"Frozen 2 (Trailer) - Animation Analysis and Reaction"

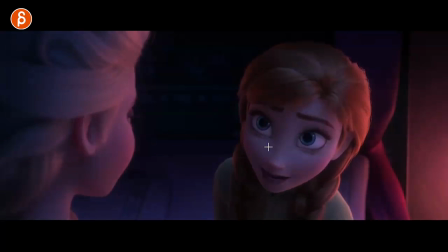very short shots but I will look at this as a student or just for myself as well when when you start off right and you're still looking at how how are my blinks working how should I blink I would always go and look at shots like these and track like how is the
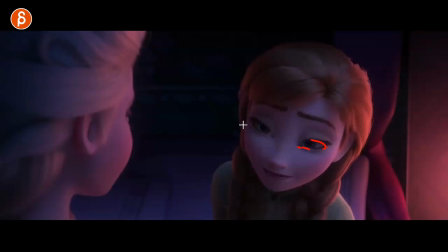ease in how long do they compress how much do we see the eyes the pupils the white in the eyes how long is the ease in here you can see how long this is with a little bit of relaxation at the end a little bit of eye dark there just just cool reference
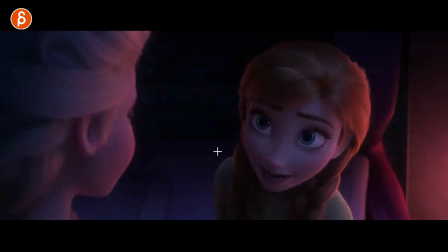for a normal blink and this could be loving you know this is not something where someone is panicky so
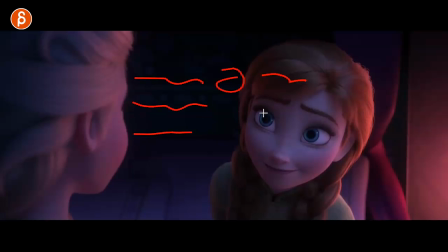you can kind of write down all right loving or admiring or comforting these are kind of the blanks not saying that you should copy this and frame by frame and you put this always in your shots but to me this is a good study where you can write down how did they do how do professionals do this what what is the look for this and then go from there and that could be your starting point and of course you tweak it depending on your shot of
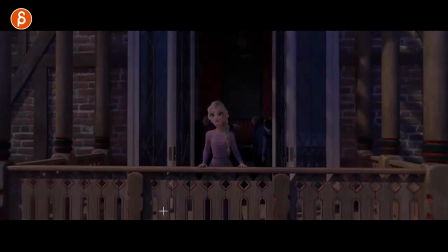course again very very short shots
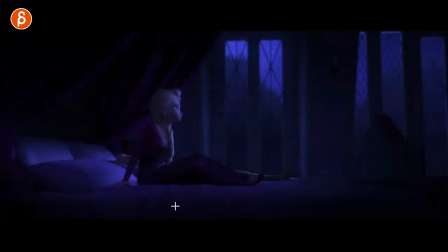this would be your kid up assignment yeah it's not much to see here short same thing here like this would be a
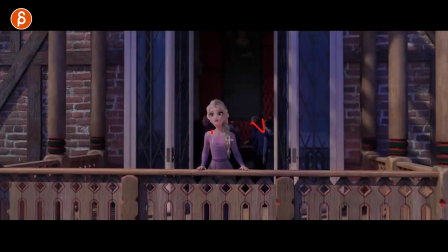tricky thing for your reel right not saying that this is not well animated other stuff and good offset pose everything but this on your reel is tricky this is not much
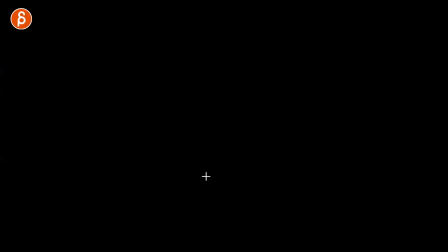going on
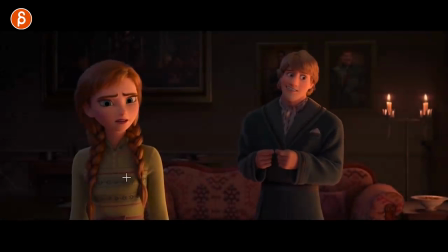I like that character too this is a cool example here for your the accents watch this
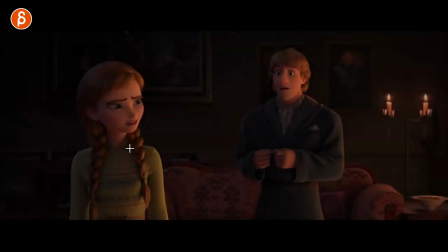this is also something that i constantly harp uh in class and annoying my
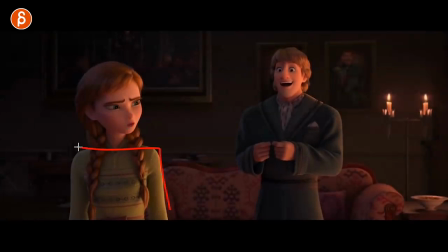students just if you do your you know the classic thing is you do your body animation and at the end of your lip sync and a lot of times you can feel like your body's doing one thing and the lip sync is just copy pasted and i'm always a massive fan
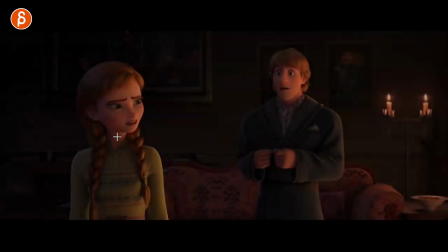of head accents if you watch my channel you must be sick of this right now but i love head accents and i like this watch
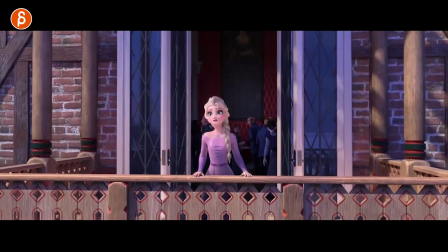watch the amount of head accents just during this short moment it's
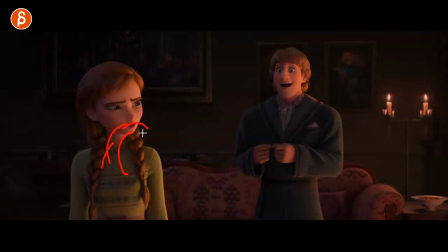just where it feels like the word she's saying coming out of her mouth the jaw everything is connected there is just it feels like she's actually saying those words it doesn't feel just the copy paste that's lip sync just cool love
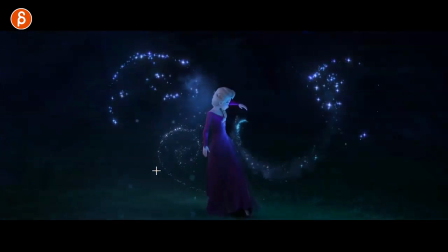all this here this is cool this is something interesting uh as a test shot or as an assignment in class where you have a character but
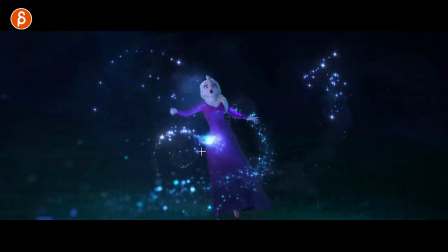then you have outside forces interacting and pushing and influencing the character and it could be something like even a bouncing ball with little wings or something or something very easy to animate doesn't have to be all the crazy particles if you can to affect but it's interesting to see this here that could be something that you could do for your shots
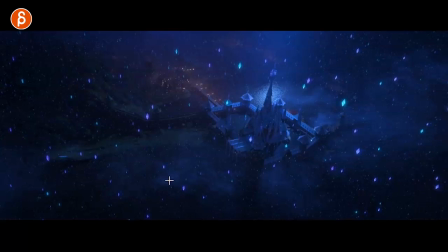as well that's cool ah shot come on that looks cool also love that little reflection here of the moon just giving that nice silhouette because of the uh the darkness with the brightness behind this Well,
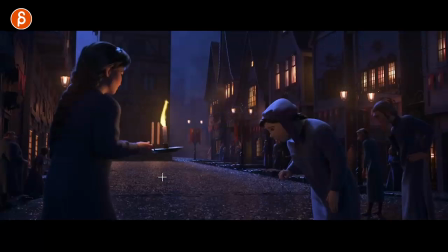again, lots of effects in this trail already. Let's see here.
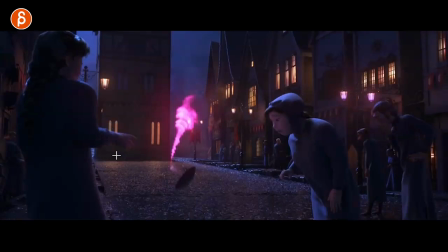Here you can see a bit of a... It cuts out before. I was going to say an interesting look. If you have something where a character reacts, your arc's going back. You have a bit of a moving hold, but it cuts out.
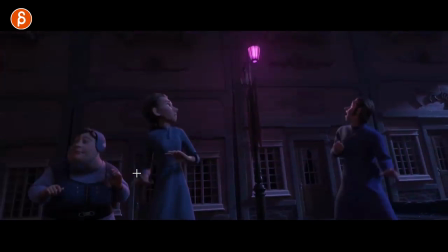I'm going to see that. And look at the frames for moving holds. This would be a good reference for your head turn.
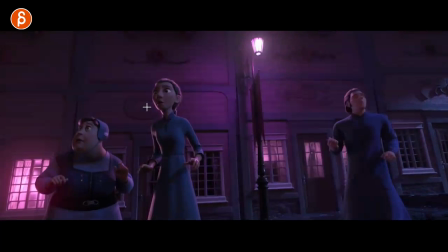A bit of a head squash.